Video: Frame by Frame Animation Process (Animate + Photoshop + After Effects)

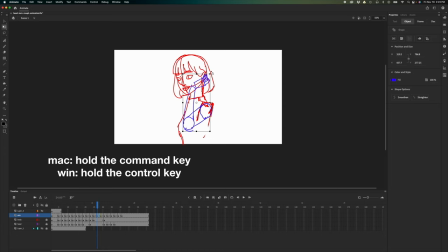(12:19)
So if you hold that key, so I'm holding that key now, and you can like select any of this small black square, like for, I'm gonna choose this. So I'm still holding the command key or control key if they're working on a Windows, and then hold, click,
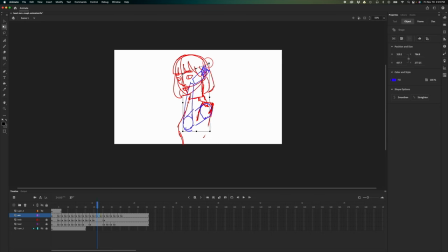(12:35)
and drag, you can like distort the image, right? So that's also like a quick way to adjust your drawing.
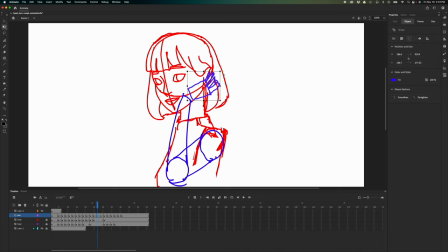(12:45)
So for example, I'm going to just draw out the hand, press Q, hold my command key, and then, you know, modify this, maybe change the perspective. And that's the lasso tool.
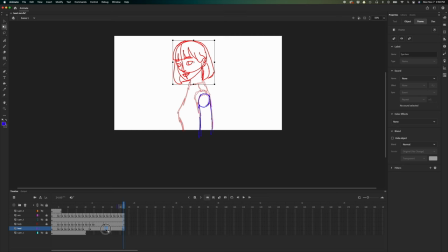(13:01)
Initially, I decided to end with this pose,
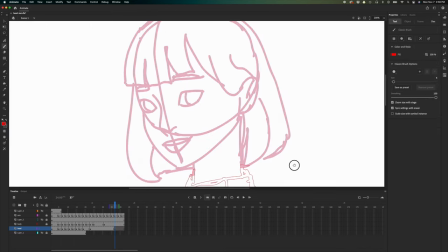(13:06)
but I thought it's just too basic, and I wanted it to have more expression to it.
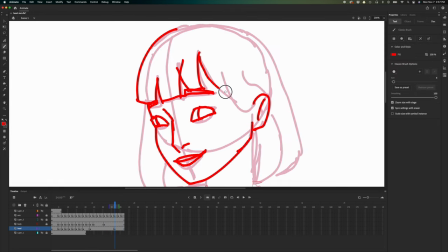(13:16)
I was thinking like this is a POV or a point of view kind of animation.
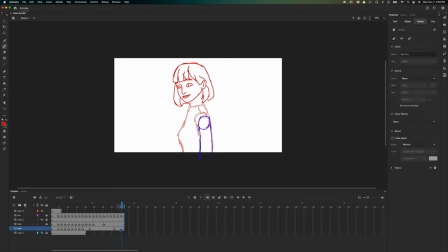(13:23)
Like you're on a date with this girl and she looks at you,
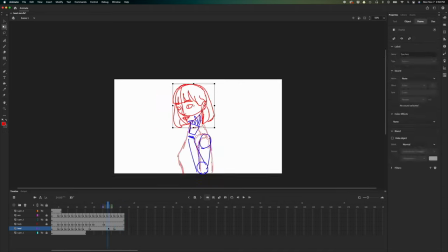(13:29)
and I was thinking what would be her
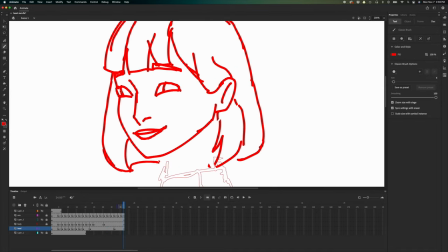(13:33)
reaction, and I wanted to capture that feeling. So I decided to add another key pose.
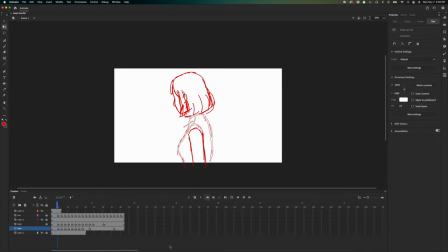(13:42)
So I kept going back and forth and made some adjustments until it felt right.
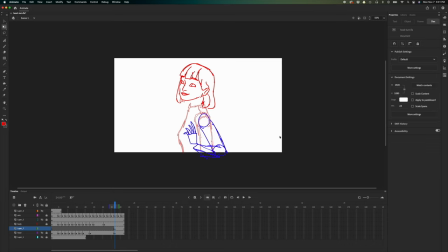(13:51)
So this new key pose became the new last frame. And once I'm happy with it, it's time to do the in-betweens.
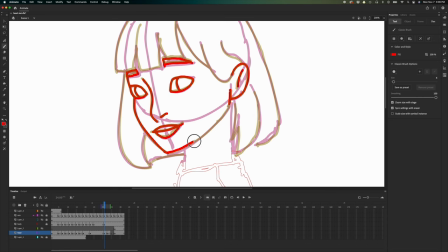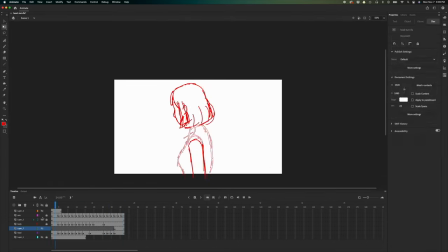So far, so good. Next is I'm going to redo the hair.
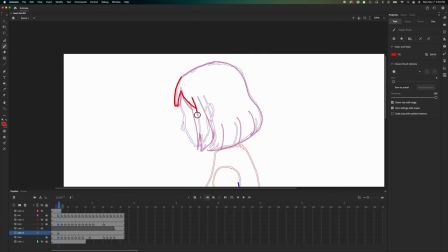(14:22)
The hair is a soft material, and previously it's very stiff, and the hair usually just follows through with the movement of the head.
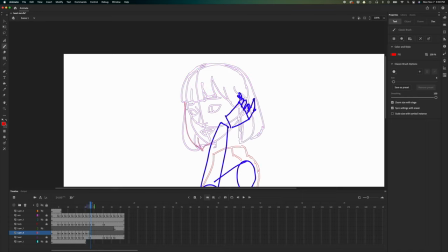(14:39)
So the hair previously was just a placeholder.
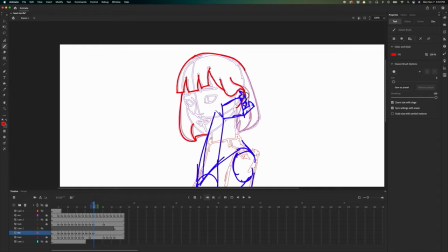(14:43)
So I made the key poses for the head with the intention that I'm going to redo the hair
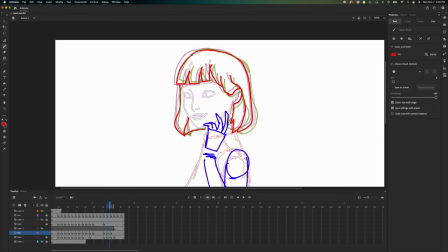(14:52)
later on because the hair should be more soft. Now that we have the full animation, I can now do the hair.
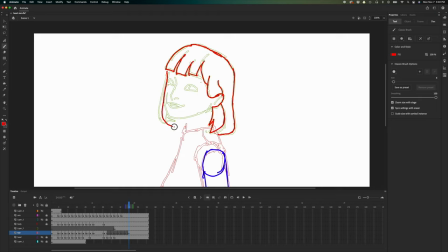(15:04)
So I usually do the hair in straight ahead method. It's not pose to pose. It's because it's harder to animate in a fluid way when you're doing pose to pose.
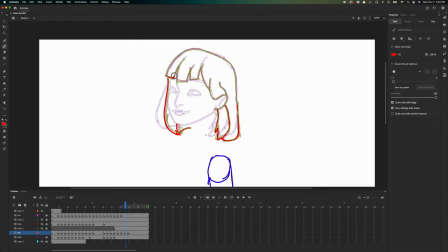(15:19)
So I usually do that straight ahead. And you need to convey that drag or that dangling animation.
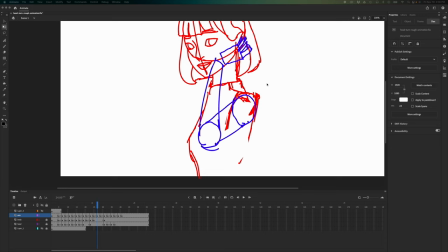(15:31)
So the next thing that I'm going to discuss would be the tiedowns. So what are tiedowns? It's basically a cleaner version of your rough animation. So it's still considered a sketch, a cleaner version of the sketch.
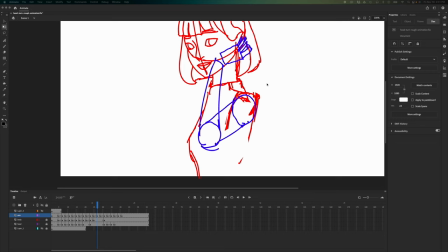(15:46)
So why do we do that? Why do we go all the trouble to spend time to create a cleaner version of the sketch? The reason is that, let's just say, this is my sketch, my rough animation, right?
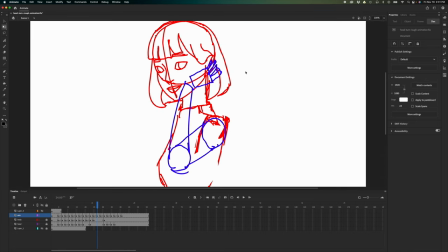(16:01)
So from rough animation, let's just say I'm gonna go directly to clean up or the final thing, the final line art.
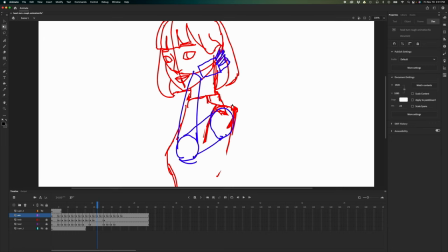(16:11)
This is still lacking a lot of information. Like for example here, look at this.
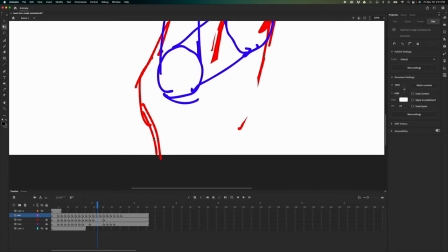(16:17)
There seems to be like a double line. Which line should I follow for the shape of the body? This line or this one? And how about here?